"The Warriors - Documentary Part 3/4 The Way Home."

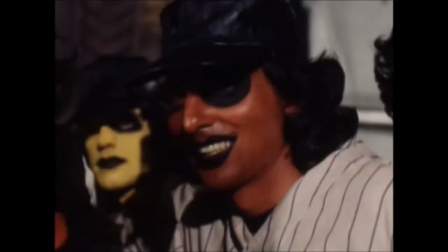13s
I did love the Baseball Furies. The full impact for me was when we came out of that subway station and there they all were.
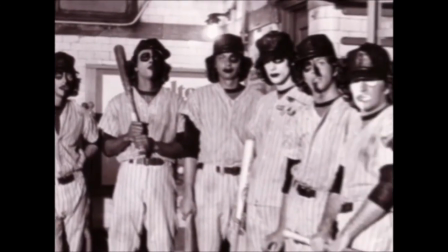23s
They were visually one of my favorite gangs to look at. I think the Baseball Furies were probably my favorite because of the way they looked and I'm also a sports fan. The Baseball Furies, I wanted something that looked furious.
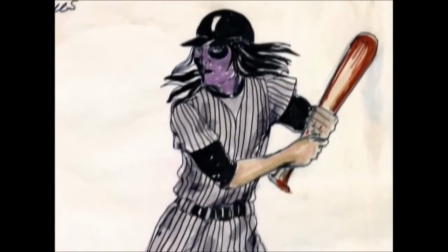39s
Like baseball, of course baseball uniforms. And then I just did different color combinations.
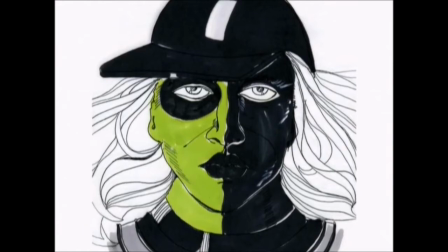44s
And then along with that, it's really a bit scarier. We just kind of painted their faces because Kiss was round, of course, and big.
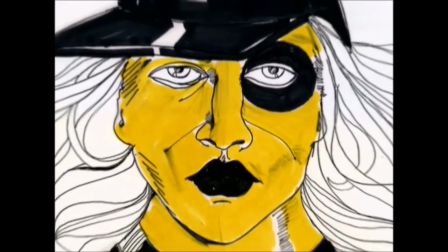52s
That was probably the influence there.
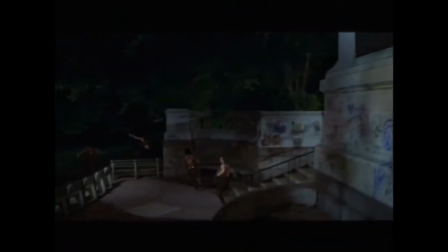55s
I'm sure you remember the baseball Furies chasing the Warriors through Central Park.
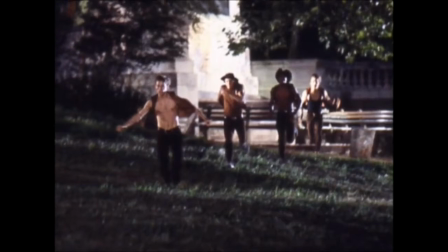61s
We found this paved road. The problem was that there were no lights.
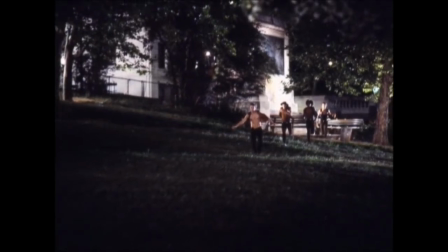66s
And since we ran a good half a mile every time we made a take, Any light I would have put up would have been in the picture.
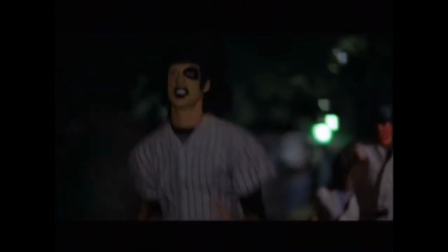75s
That's exactly what we did. I used these cheap drugstore type clip lights. And we just clipped them right up into the tree branches. And as the baseball furies are running, the camera is looking at them. And there are all these lights in the trees. Now you're wondering why are there lights in the trees? Because I put it there. Well, Walter's approach to the movie was very different.
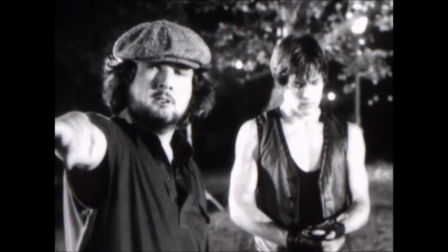103s
He didn't just want to make an action movie. Each fight sequence was choreographed in a different way to represent a different thing. And they weren't really supposed to be as violent as it would seem. They were choreographed to be almost like a ballet, like a dance,
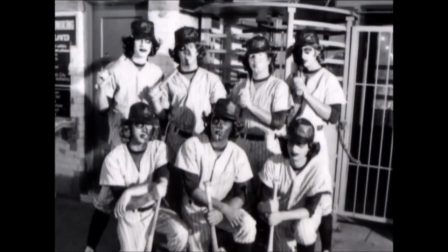118s
because he felt that in sort of a comic book sense or in the unrealistic sense of the world we were trying to create, that's the way it would look.
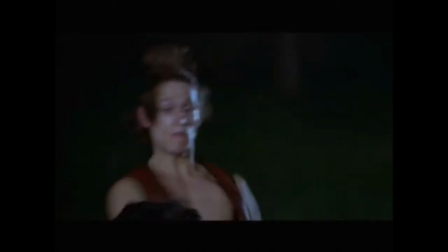127s
Walter asked me with each action set piece to write the fights punch by punch so he could really get a sense of what the style was.
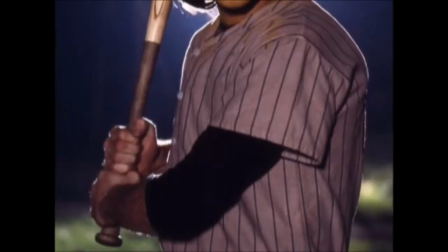135s
And when I say I tried to be an extension of Walter Hill, that was an example of it. There's a kind of fun that we were trying to get into the whole thing. Somehow the Baseball Furies and their bats lent itself. I mean obviously the next step is Samurai. Well the Baseball Furies, that's my character's high point. I mean, he's in his element, he's just, just doing his thing, and it's, it's almost like a samurai flick.
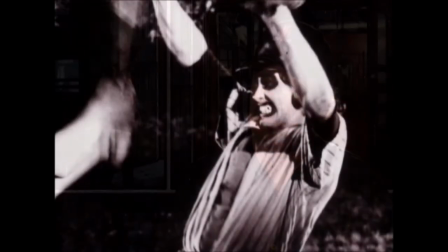159s
And as far as the fights, Walter wanted a very sort of street fight, edgy style, and I think he had a brilliant idea.
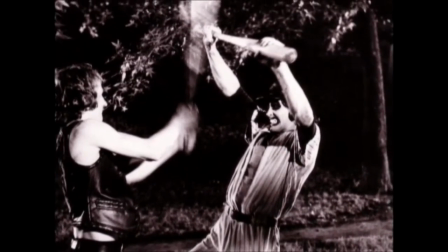167s
He asked me to train the cast because he didn't want to have any stunt doubles for the cast. At that time, there weren't that many good picture fight stuntmen in New York, so I basically went out and found gymnasts,
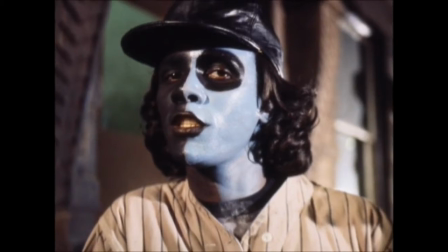177s
great athletes, and basically trained them with the same style. So when the fights took place, they had a very fast, phonetic, violent pace. And I think that's what Walter was after. In the case of the baseball furies, which I cut, Walter said to me, make it like Kurosawa.
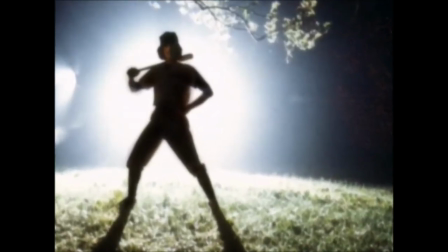193s
Which meant that it was a lot of long lens footage. Cut it quickly, but also he shot it at a lot of low angles.
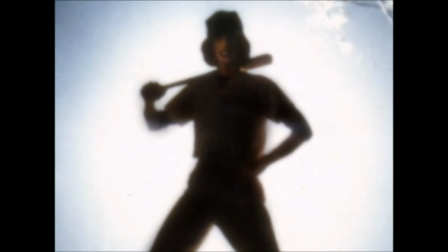200s
Great, amazing lighting. I had tremendous fun cutting that scene. As much fun as any scene I've ever cut.
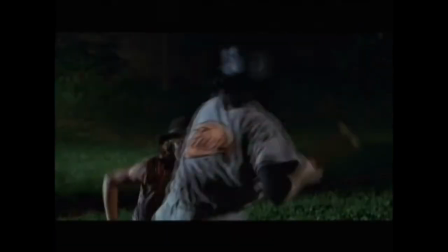The Baseball Furies fight, you know, these guys are wearing this makeup, this cartoon clown makeup, and you know, Ajax is kind of a prick.
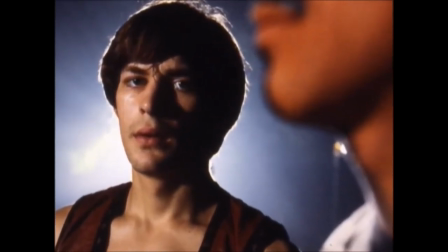225s
You know, he's got a mouth on him, and he's gonna say something, and I'm looking at him. We got baseball bats, we got these guys that look like lollipops, and bang, the line was born.
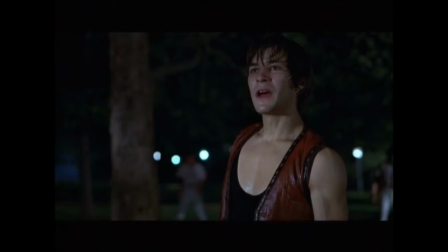234s I'll shove that bat up your ass and turn you into a popsicle.
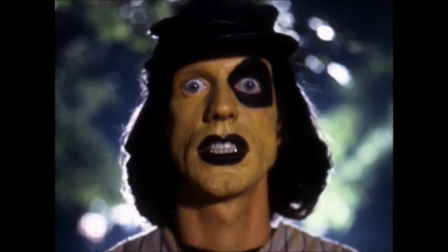237s
And I have seen that line in a magazine rated as one of the ten best baseball lines of all time. The action sequences in the Warriors were very stylized, very cartoonish in nature.
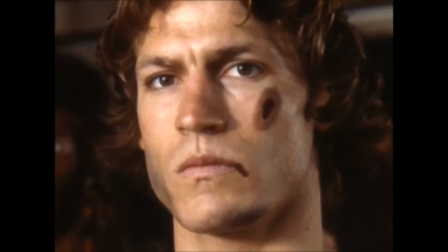254s
If somebody got the crap beat out of them like we did, and all they've got is one little bruise on the side of their face, you know, in reality, nobody would be walking.